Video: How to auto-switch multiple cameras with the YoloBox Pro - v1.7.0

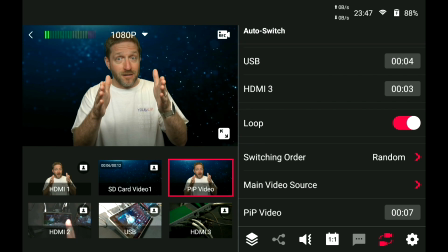Now, you can tell the Yolo Live,
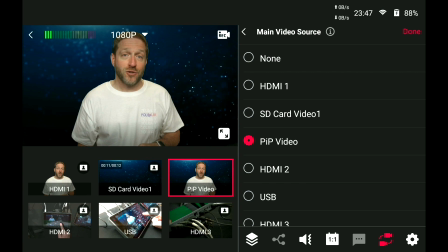which is your main video source it's my picture-in-picture video it's this one this is where I build that connection with my viewers so I want to come back to this one more than everything else so we're gonna set that and in addition you can
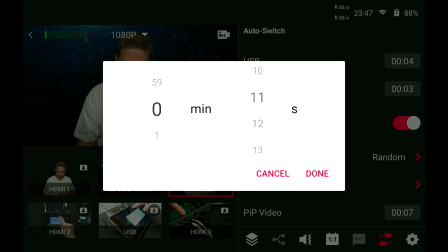say what's your picture-in-picture video you know you could say oh stay on this one for 12 seconds
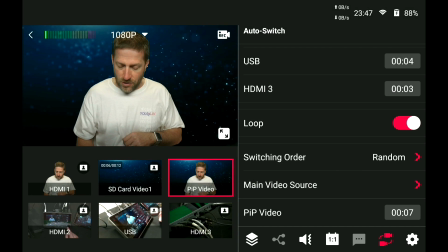but we're gonna leave it at seven seconds done when you don't have this one selected
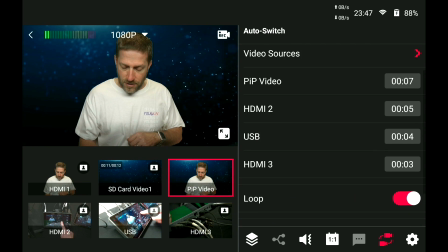none that other time is
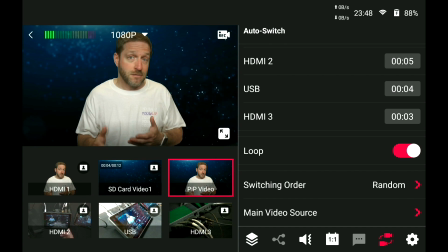not available there so you can't you know that menu option is not available
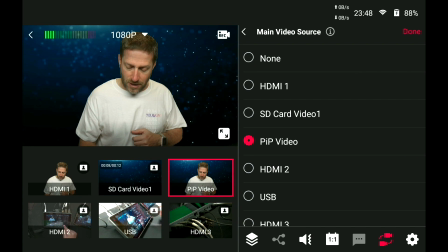when you select it and you picture and you pick a video for that
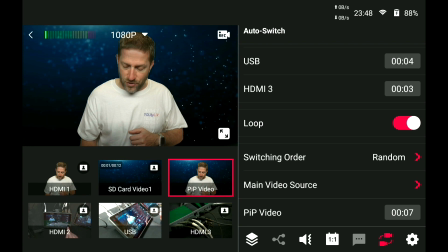then you have that duration there so we've
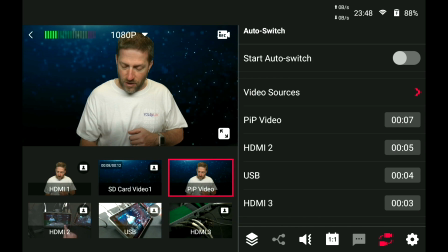got a variety of times we're gonna pick random and we've got our picture-on-picture video or our specific video that we want to come back you so this one is the
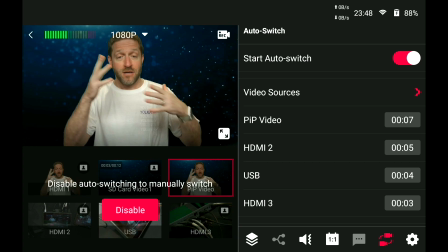seven second start of the whole interaction i'm talking to you about how important it is and how cool auto switching is when you're using
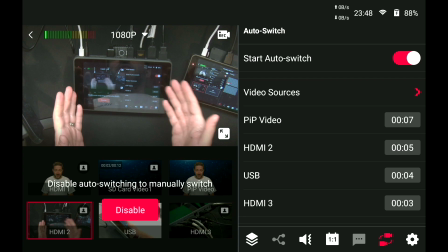the yolo live pro now it's going to look at my overhead view see you can see this is the tool i've got my cameras connected over here but back
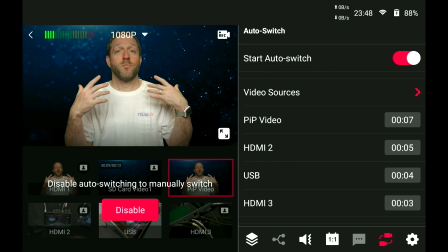to me because this is the important shot i want to come back i want to build that rapport with you my viewer and now it's going to cut to a different view showing you look I've got these you know things set up here on my table and back to me that was a
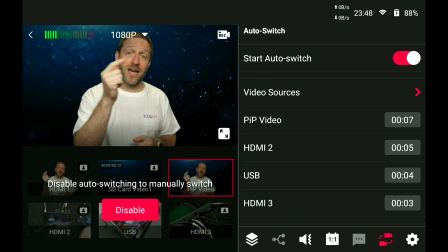very fast cutaway And now if it cuts away to camera four or the back camera You can see I'd have just
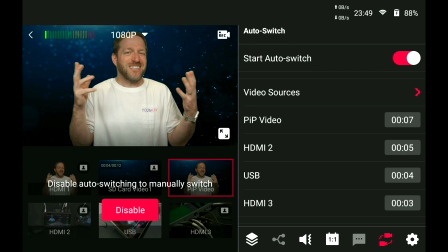time to show you this and it's kind of cut right back to me because that's that much of an interesting shot I don't need to sit on it very long.
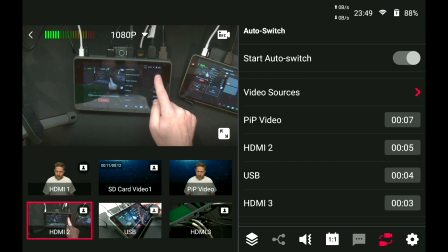So now it's gonna cut to something else. It's gonna cut back to my overhead view I'm gonna turn this off get back to me So you can see
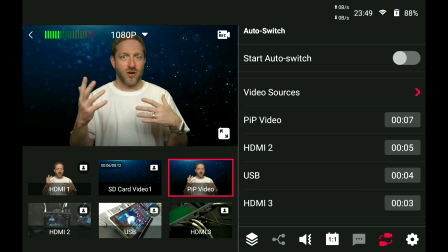really quickly how that can really come together and start building a show for you. And you can keep that rapport. So if you're a DJ and you're, and you're doing a show and you're, and you're mixing on the turntables, you don't have to switch the cameras. It's going to do it for you, but you have that, you can make that contact with your viewer. Um, if you're doing crafts, you can talk about it and it'll cut away and go to the different closeups.
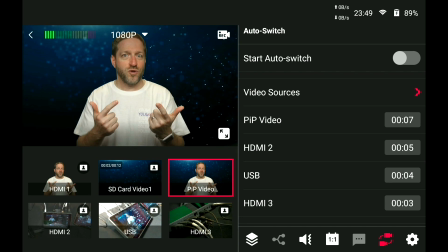So your hands are busy and it's doing the auto switch for you. Very, very handy. It could be a concert. You want to be on the conductor a little bit more than most everything else, and you can have that do it automatically. And then you can be focusing on other things, like you could be operating one of the cameras.
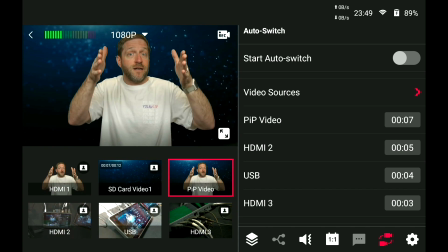You could be operating the main camera, zooming in and getting a shot, zooming out. You can vary what the shot looks like while the camera's switching away to something else.
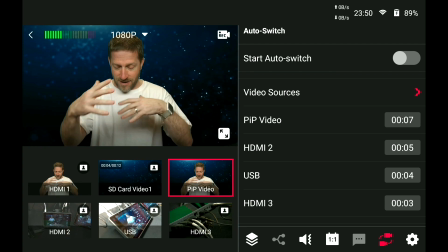That is one of the real beauties of having that happen automatically where you don't have to worry about it.
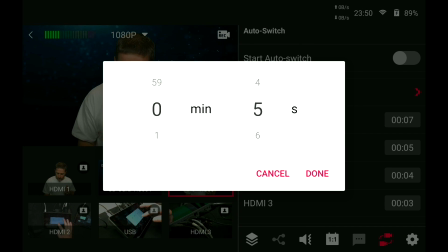What I mean when I say things would look very automated, I'm going to switch all of these to five seconds. Done. I'm going to switch this to five seconds. Done. I'm going to put it on sequential.
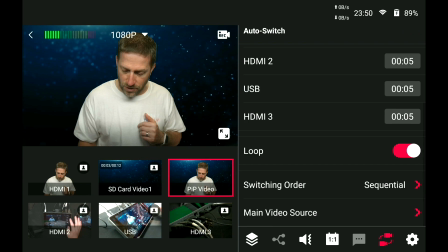Done. And I'm going to turn off my mid video source. So now we're going to turn this on.
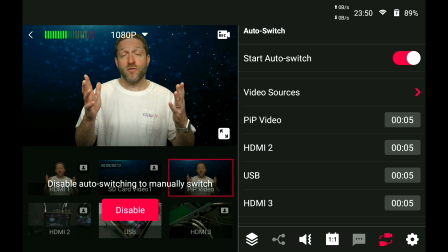It's going to stay on me for five seconds.